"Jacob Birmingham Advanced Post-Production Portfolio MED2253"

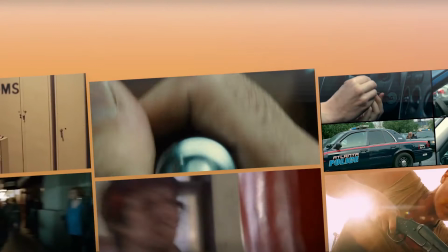the century that film has been around, editing has grown to become an important aspect of how films and programs set a pace and create a tone.
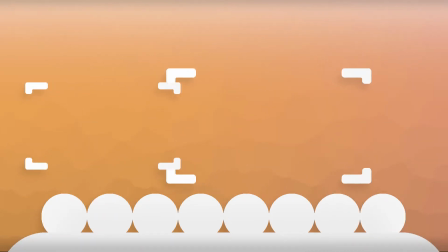It's closely linked with the audience's expectations of what they see, the next shot they will see after, and when they see it, growing to become a stylistic choice by directors and editors.
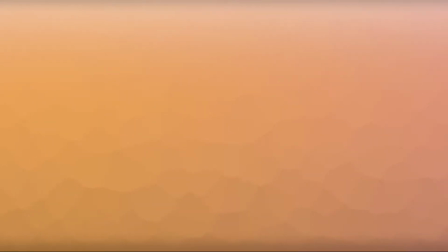One of the keystone methods in transitioning between shots is the match cut.
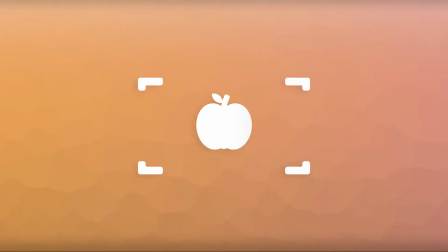The match cut is a unique way to move from one shot to another by making similar looking or linked objects match for each other in the same shot.
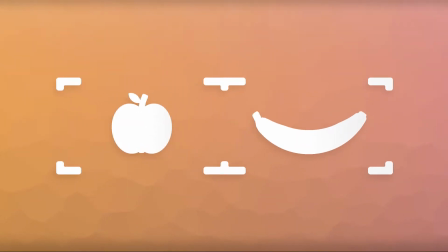These two objects will be visually similar or have a link between them, be it emotional, plot-driven, or thematic.
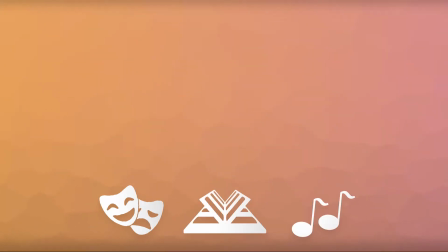They have an array of implications though, really. You can support continuity, establish an overarching theme, be allegorical for something, or foreshadow a hidden meaning, to name a few.
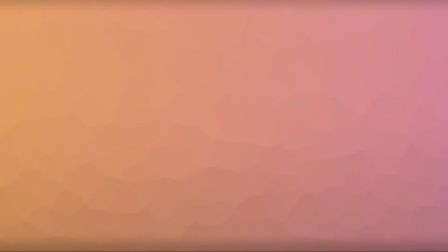The most well-known uses of the match cuts which demonstrated their powers to the future of cinema included Orson Welles' Citizen Kane,
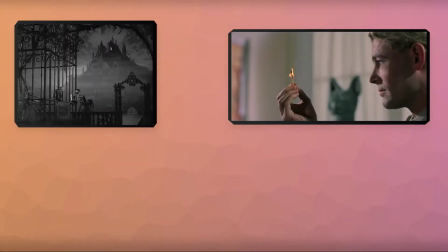David Lean's Lawrence of Arabia, and Stanley Kubrick's 2001: A Space Odyssey.
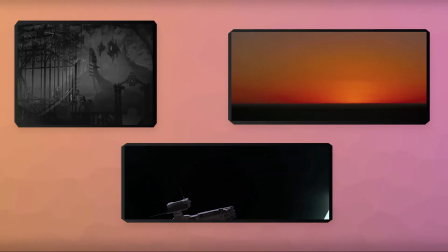These uses of the match cuts have been used to signify the change in scope of a narrative, from insignificant objects to large-scale things, and vice versa.
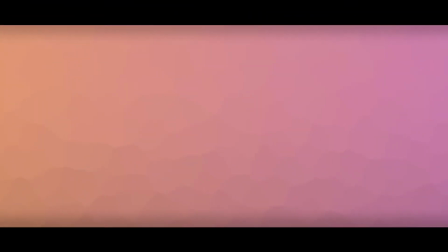But let's have a look at other uses. For instance, the scene in Psycho.
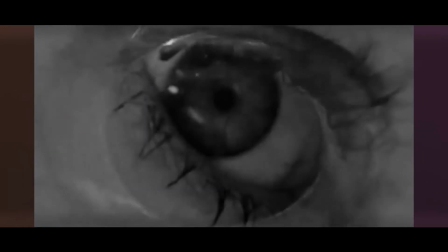With a slow movement from her feet to the drain, the shot slowly dissolves from the drain to her eyes, which are both colours and directed to be equally dark and soulless.
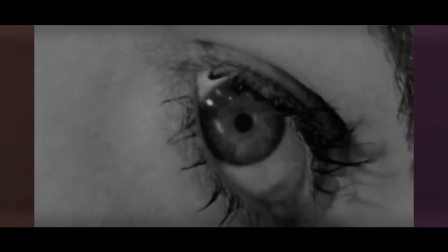This is the connection between the two shots. It doesn't have to be two similar objects, however.
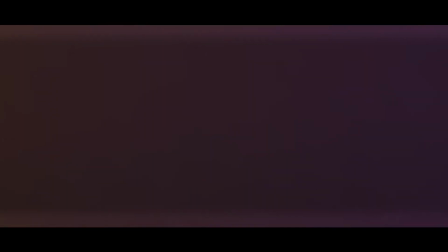Two things which share the same motion can share the same continuity. Little Shop of Horrors links the same liquid spitting action to transition into a different scene. The use of audio is also just as usable for match cut editing. Here, the Chronicles of Narnia connects two objects which make a similar sound.
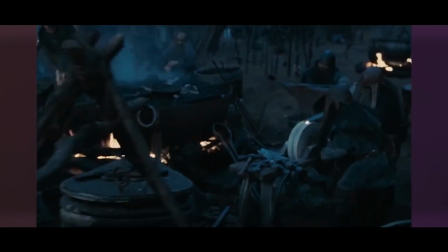When the very famous scene where Henry Fonda shoots the boy at the start of Once Upon a Time in the West, the shot,
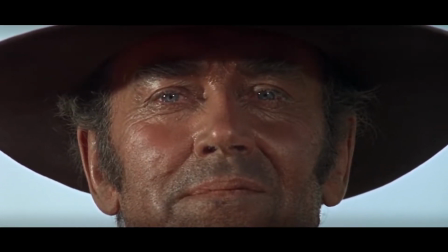or the kind of the sound of the pistol, is then kind of cut to the arrival of the train at the station. And I was teaching Chien Andalou, the Buñuel and Salvador Dali film,
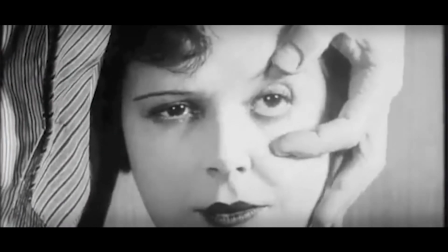and the very famous razor cut of the eyeball is then match cut to clouds going across the moon, and it's almost exactly the same motion. So that's quite a subtle one in terms of it isn't a kind of a typical cinematic match cut. It's almost like a filmic match cut to an artistic kind of cut. So it's an interesting kind of combination. And I guess one of my favourite ones actually, which is sometimes not noticed,
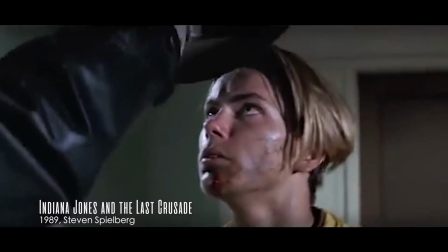is in Indiana Jones and the Lost Crusade, where the opening kind of section concludes with River Phoenix with his hat,
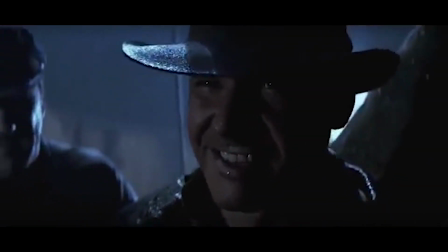gets the hat off the guy that he's been chasing, and then it cuts to Harrison Ford's Indiana Jones, obviously about 30 years later. This was a short explanation of match cut edits and how they've been used in cinema.
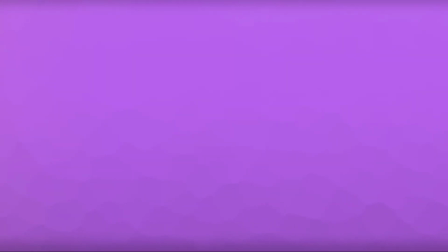Thanks for watching.